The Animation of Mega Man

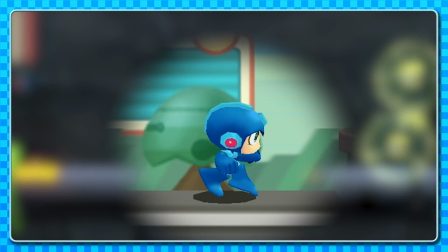Like how the Powered Up and Mega Man 8 run cycles place the emphasis on different areas for a different feel, so does Mega Man 11.
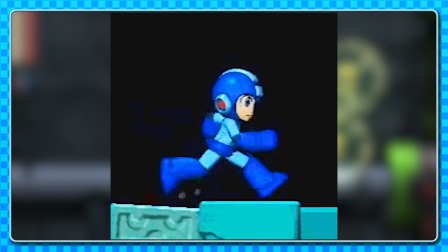It feels as though there's more emphasis on the passing frames and not enough on the actual contact frames, which gives it a jogging kind of feel, which we've seen before.
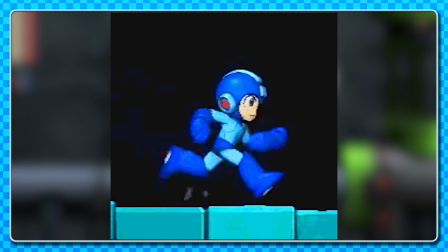The issue feels exacerbated by weaker poses when compared to the Smash iteration.
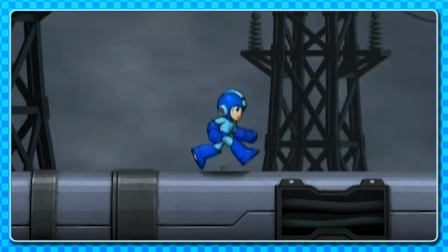Also, when you begin running from standing, you turn more into the run, which makes sense because that's what you do, which isn't different from Powered Up.
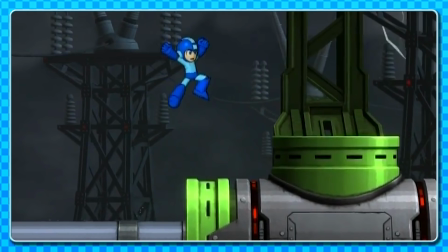However, when you jump, you retain that three-quarter view, so if you happen to be running,
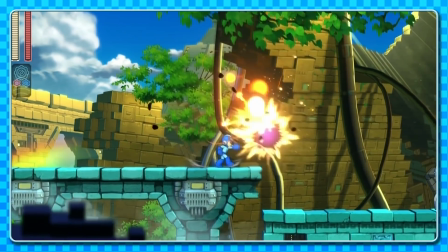jumping and stopping a lot, you're going to find your pose flicks quite a bit.
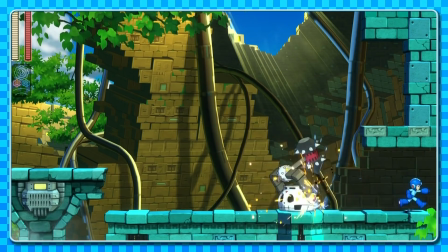This isn't a big issue, but I think it's a slight oversight, something which could have been smoothed out with the jump also facing more ahead than towards us.
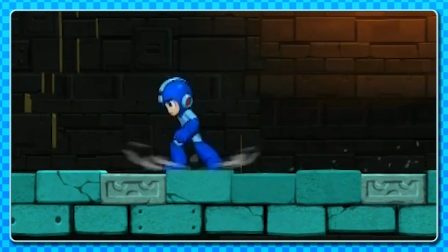One nice thing is that there's still a tiny landing animation within the run if you land from a jump while running, which I think is a nice detail.
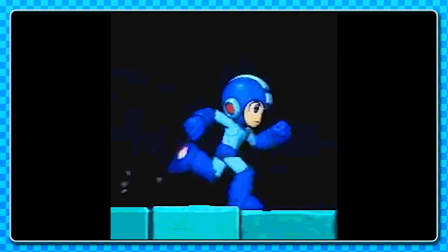Ultimately though, it feels as though there's not enough energy in the run, which gives it a flat sort of appeal.
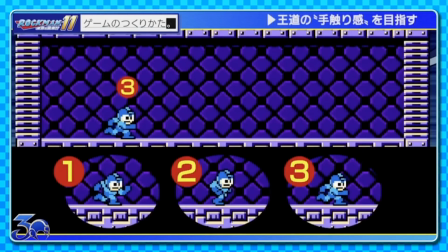It's clear from development material that the original animations were indeed considered when animating Mega Man 11,
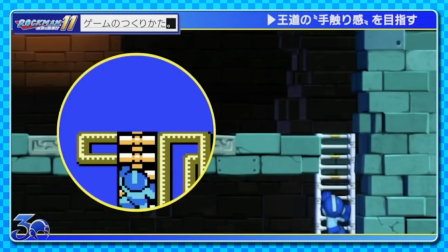but there must have been a desire to step away and push forward with new ideas. Some ideas work, whereas some ideas feel a little underbaked.
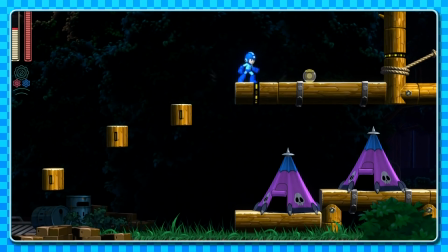In the end, the feeling while playing matches the tight responsiveness of those original games,
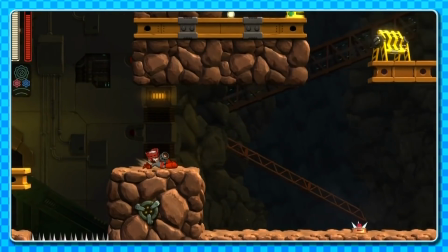while keeping an exciting amount of action in the animation and sneaking in additional movement into that generous 60-frame gap.
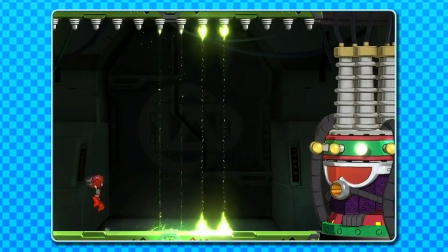So what have we learned from all this? Well, I'll tell you one thing, we haven't actually finished yet.
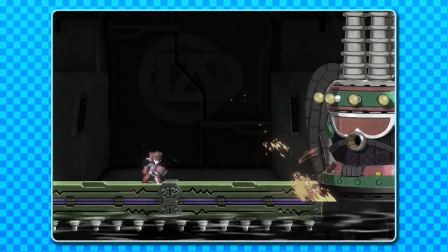Go and get a cup of tea and a biscuit and sit back down. We're in this for the long haul.
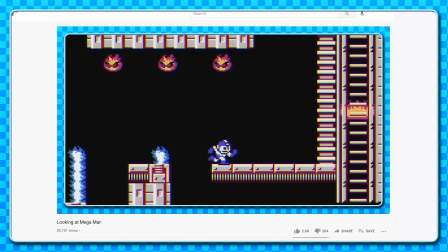The point of this video was to study the mainline games to see how the original 8-bit restrictions helped shape and evolve Mega Man's animation,
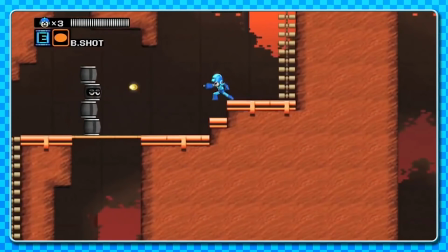but that doesn't mean we can't also look elsewhere to see how and if these limitations have been embraced or forgotten,
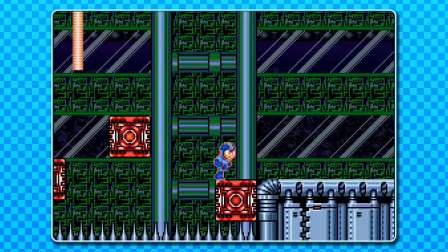according to my own arbitrary rules I just made up in my head, which I'm not going to tell you.
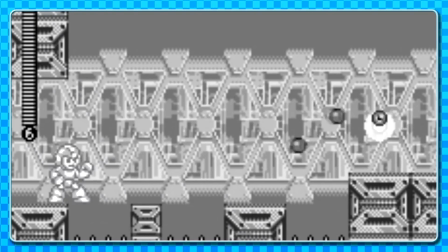Did you think I'd forgotten about obscure titles like Mega Man and Base 2 for the Wonder Swan, or Mega Man Soccer?
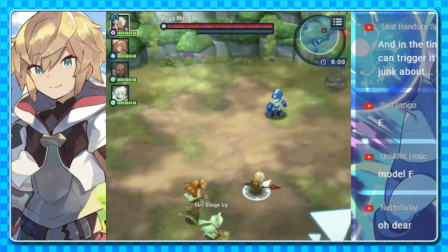Or forgotten about superb Fangames, or Cameos, or cancelled games? Let's dive deeper.
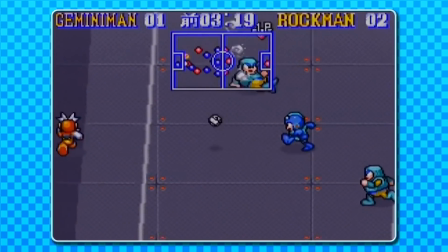Mega Man Soccer came out before Mega Man 7, and as such, the game actually appears to take inspiration from the Wily Wars for its sprite work, and impressively still keeps that 3-frame rule of run cycle limitation,
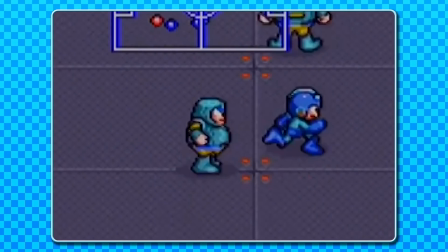but in 4 different angles.
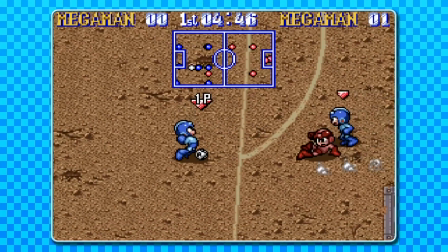And when I say angles, I mean straight 90-degree turns, no 3/4 view stuff, so for once we actually get to see what a retro side-on Mega Man run looks like.
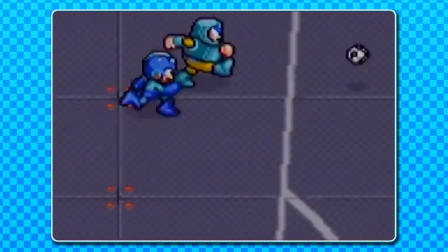It's definitely a different feeling, and I'd be fascinated in seeing how this would look in a platform game.
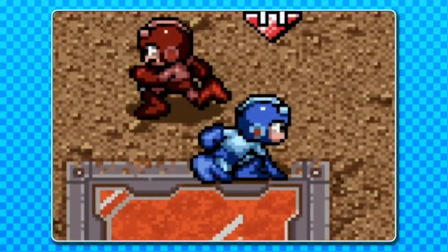You get some nice other poses too, like that first iteration of the kneeling, and this super fun action when you win a score goal, or whatever it is that happens in sports.
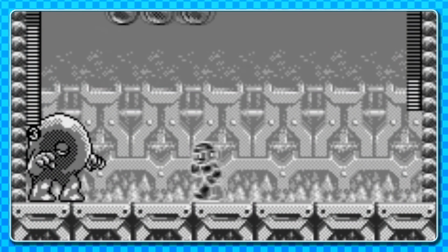Mega Man and Base 2 is an obscure title for an obscure handheld system called the Wonder Swan, made by Bandai.
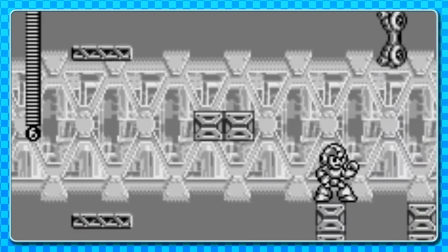Everything is still in place, it's all still tight, it's just the poses.
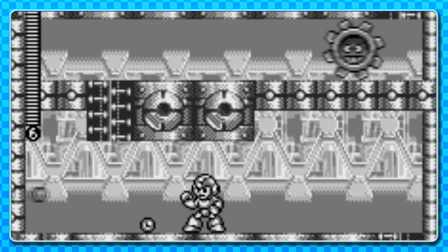Still 3-frame run cycle, although it looks and feels more like a walk cycle now.
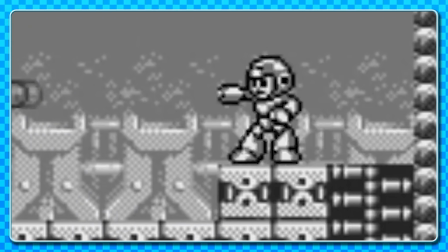Shooting results in a leaning back pose, jumping looks a bit more like a wrestling move,
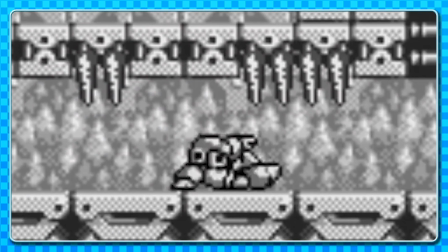sliding has you crunch down to half your height with Mega Man's head disappearing into his chest.
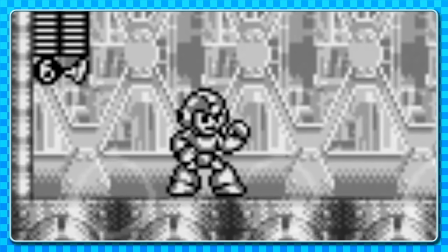The idle stance looks like Mega Man's holding an invisible guitar. Like, all the timing and everything is correct, it just lacks so much appeal.
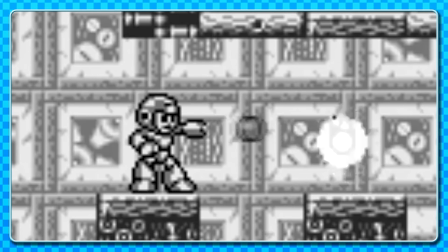And we all know how subjective and difficult appeal is to get right and explain.
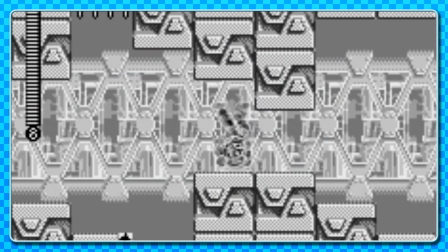This is honestly the only game where it all feels wrong, and it's no surprise considering it wasn't made directly by Capcom.
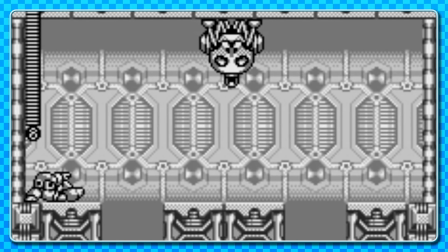I'm just surprised they didn't lift or copy the sprite work from 8 more directly as reference, even with limitations.
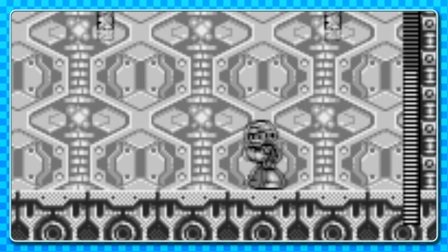The limitations still dictate how the animation functions, but not how it looks.
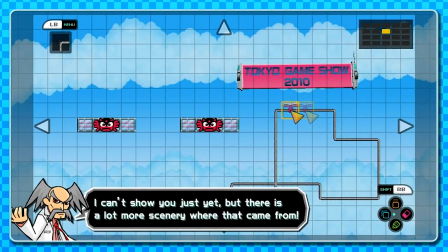Mega Man Universe was going to be a level creator style game based around the design of Mega Man 2 with a new art style, and with it a new version of Mega Man.
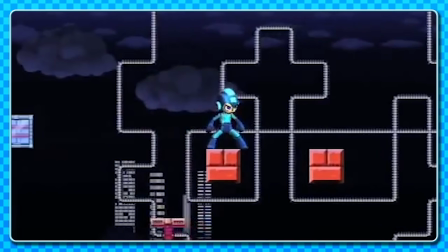The overall design was similar to Powered Up in that there were 3D models moving on a 2D plane.
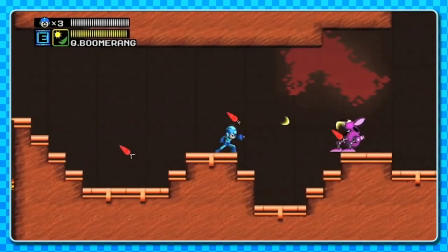The movement was generally kind of nice, like the up and down poses on the run felt quite nice to look at,
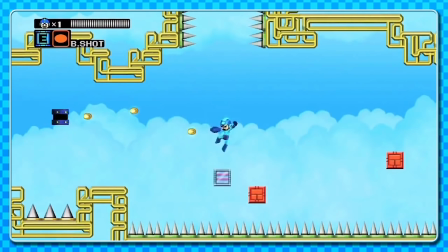and everything was still tight as you'd expect, but there were some odd design choices.